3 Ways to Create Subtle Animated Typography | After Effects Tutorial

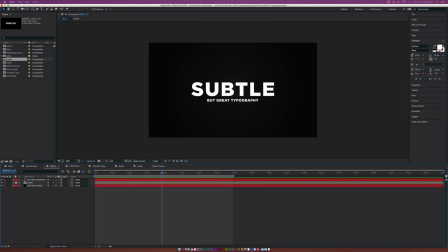(0:14)
Hey, what's going on, Internet? Josh Noel from SonduckFilm. So we got a great typography tutorial. We're going to be looking at three great examples in this video. And the one thing I want to talk about before jumping into the content here, I want us to look at other people's work, for example.
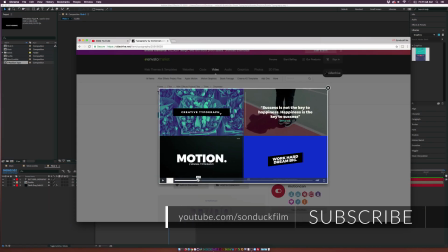(0:28)
So the one thing that I like to do, or at least what I like to do back when I was learning After Effects and, you know, a bunch of other things, I like looking at other people's work and breaking it down and learning exactly how they did it. And I think that it really is the best way to learn,
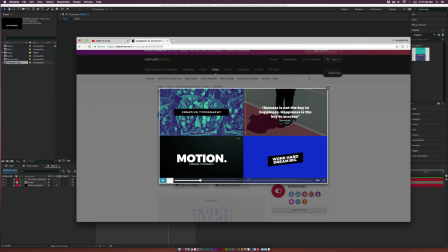(0:43)
by seeing something that you really like and just looking at the subtleness of some of the content in there and the animation.
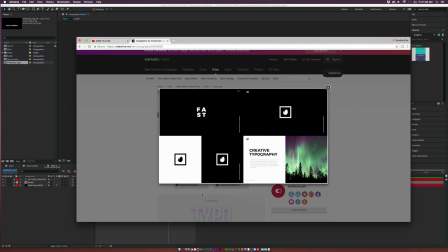(0:51)
You can really start breaking it down and seeing how they did it, and you recreate it. So now you know how to do something that you really enjoyed, and you can create something that's very professional.
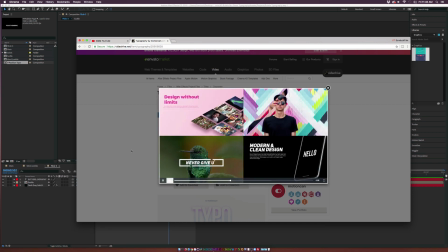(0:59)
So here is a typography template from Video Hive that I looked at, and I was like,
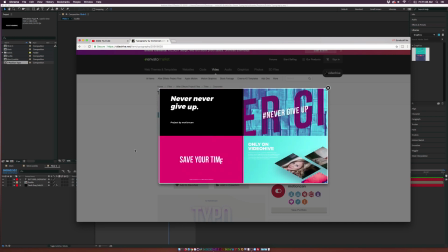(1:04)
yeah, there's a lot of great subtle animation with typography in here, and I want to show you three examples from this template.
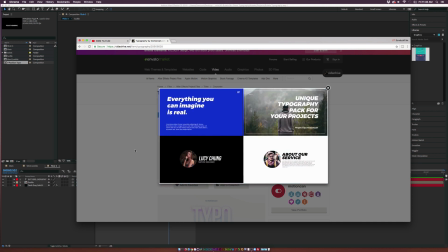(1:10)
I'll link this template in the description of the video if you're looking to buy something, if you don't really have time to recreate anything.
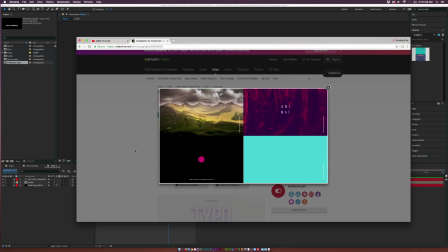(1:15)
And I'm going to start doing that because a lot of people who watch my videos ended up actually trying to create it for a professional piece.
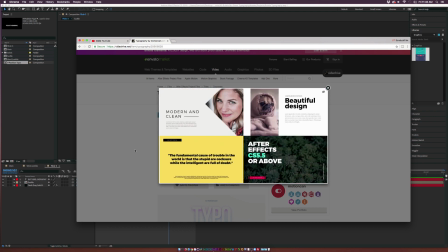(1:21)
So buying templates is always a good way to save time and just also learn as well.
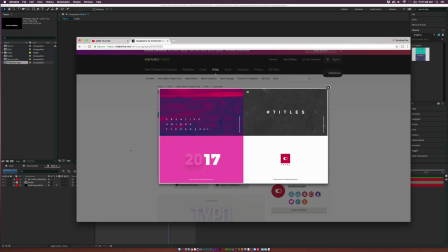(1:26)
So go ahead and link a couple of these in the description. Take a look at them and try to recreate them for yourself.
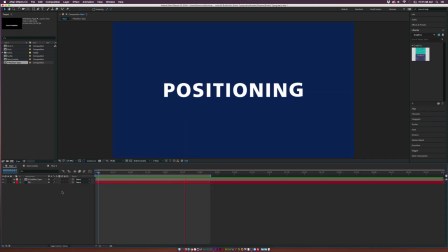(1:30)
The first typography that we'll look at is a positioning animation where the text kind of pops out of nowhere, has this nice little bounce to it. This is what I would call a very subtle but nice positioning animation where you can just add a little bit more character to your text rather than just popping it up and having it sit there.
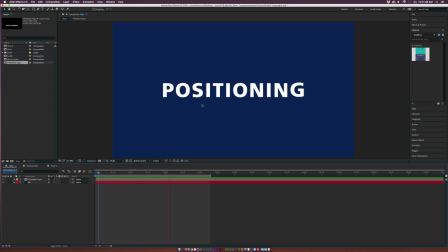(1:45)
So you can see this like little extra bounce here at the top once it comes in. So let's go ahead and let's create that right now. So we have our text in here. I'm using the typeface Fruiticur, really great typeface for typography. But let's come here and let's talk about this position animation. So if you want to do a position animation, a lot of people are going to hit P on their keyboard and bring up the position property and do their keyframing.
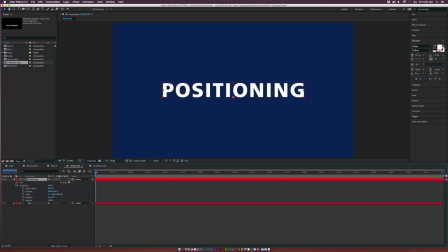(2:05)
But I don't suggest doing that. If you want to create a nice subtle animation, open up your text layer, go to animate, and click on position. And what this will allow you to do is just say you want your text to start off from down here,
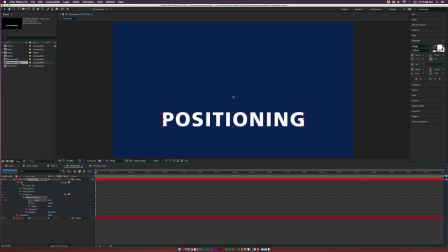(2:18)
and we'll go to the range selector, add a keyframe for start, and move forward in time to maybe a second and a half or so, and we'll set this up to 100%. Now, each letter is going to come up individually from, obviously, down south here, right?
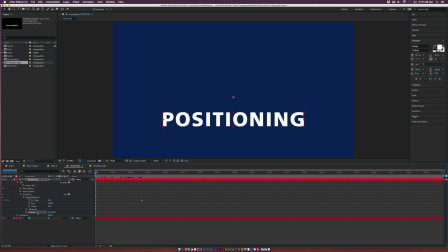(2:33)
So what's cool about this, if you take the position animation here, if you take the position parameter here, you can move it over anywhere in this comp,
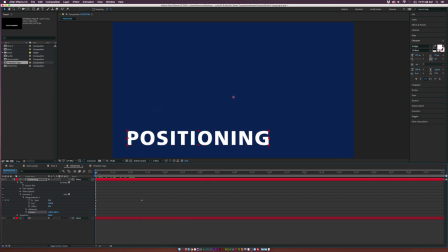(2:40)
and it's going to come in from that direction with the start percentage. So that's really cool, but we'll keep it right down here.
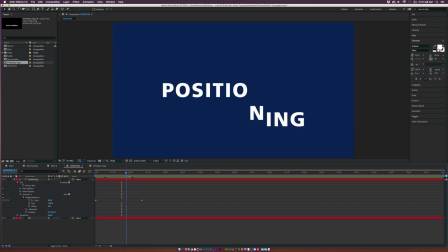(2:47)
So this is pretty decent, but we don't have any of that extra nice animation towards the end. It's just kind of popping up in there, not enough of subtleties. Let's go to animate again, and let's add another position parameter. And what we'll do this time is we'll increase the Y position up by just a little bit,
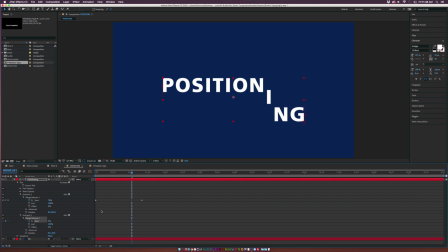(3:05)
and then we'll go to the range selector, add a keyframe for start, and we'll have this keyframe maybe like three frames in, so maybe we'll do like five frames there, and we'll go a little bit past the last keyframe here, and we'll set this up to 100%.
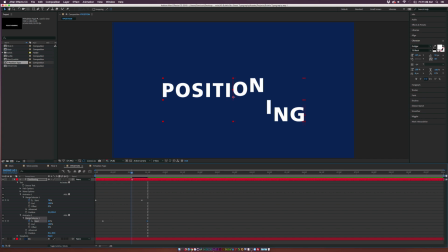(3:20)
So now as the text moves up, you can see that it's gonna have this extra bounce and it's gonna fade back down. So that's really nice, and we'll make the last two keyframes ease keyframes by hitting F9 on our keyboard, and now allow it to kind of slow down before it comes to a complete stop.
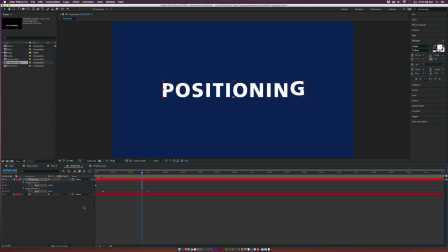(3:34)
And I think that looks pretty good. So what can we do to even take this a little bit further? So obviously, we don't want the text to be in this position as we come in here, right?
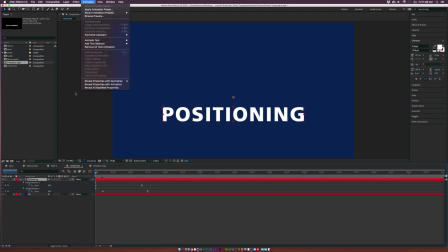(3:43)
So what we can do to fix this, pre-compose the text. So go up to layer, pre-compose, make sure the text layer is selected when you did that, and just click OK. And now we can grab the rectangle tool, which is here at the top, and we'll draw a rectangle box just like this.
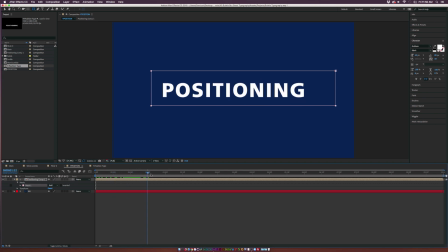(3:58)
And now your text just comes in like that. No problem. We have a little bit of a nice bounce in there. Things are looking good. So if this is a single word, to put more emphasis on this, what we do is a simple scale animation by hitting S on our keyboard, add a keyframe for it, move forward in time by just
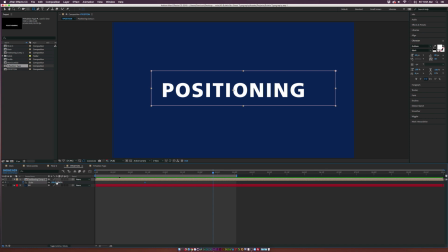(4:13)
maybe like a second or so, and we'll do like a slow scale down so people have time to read it. So maybe we'll go to like 90%. And then really quick, what we'll do is we'll do a quick jump.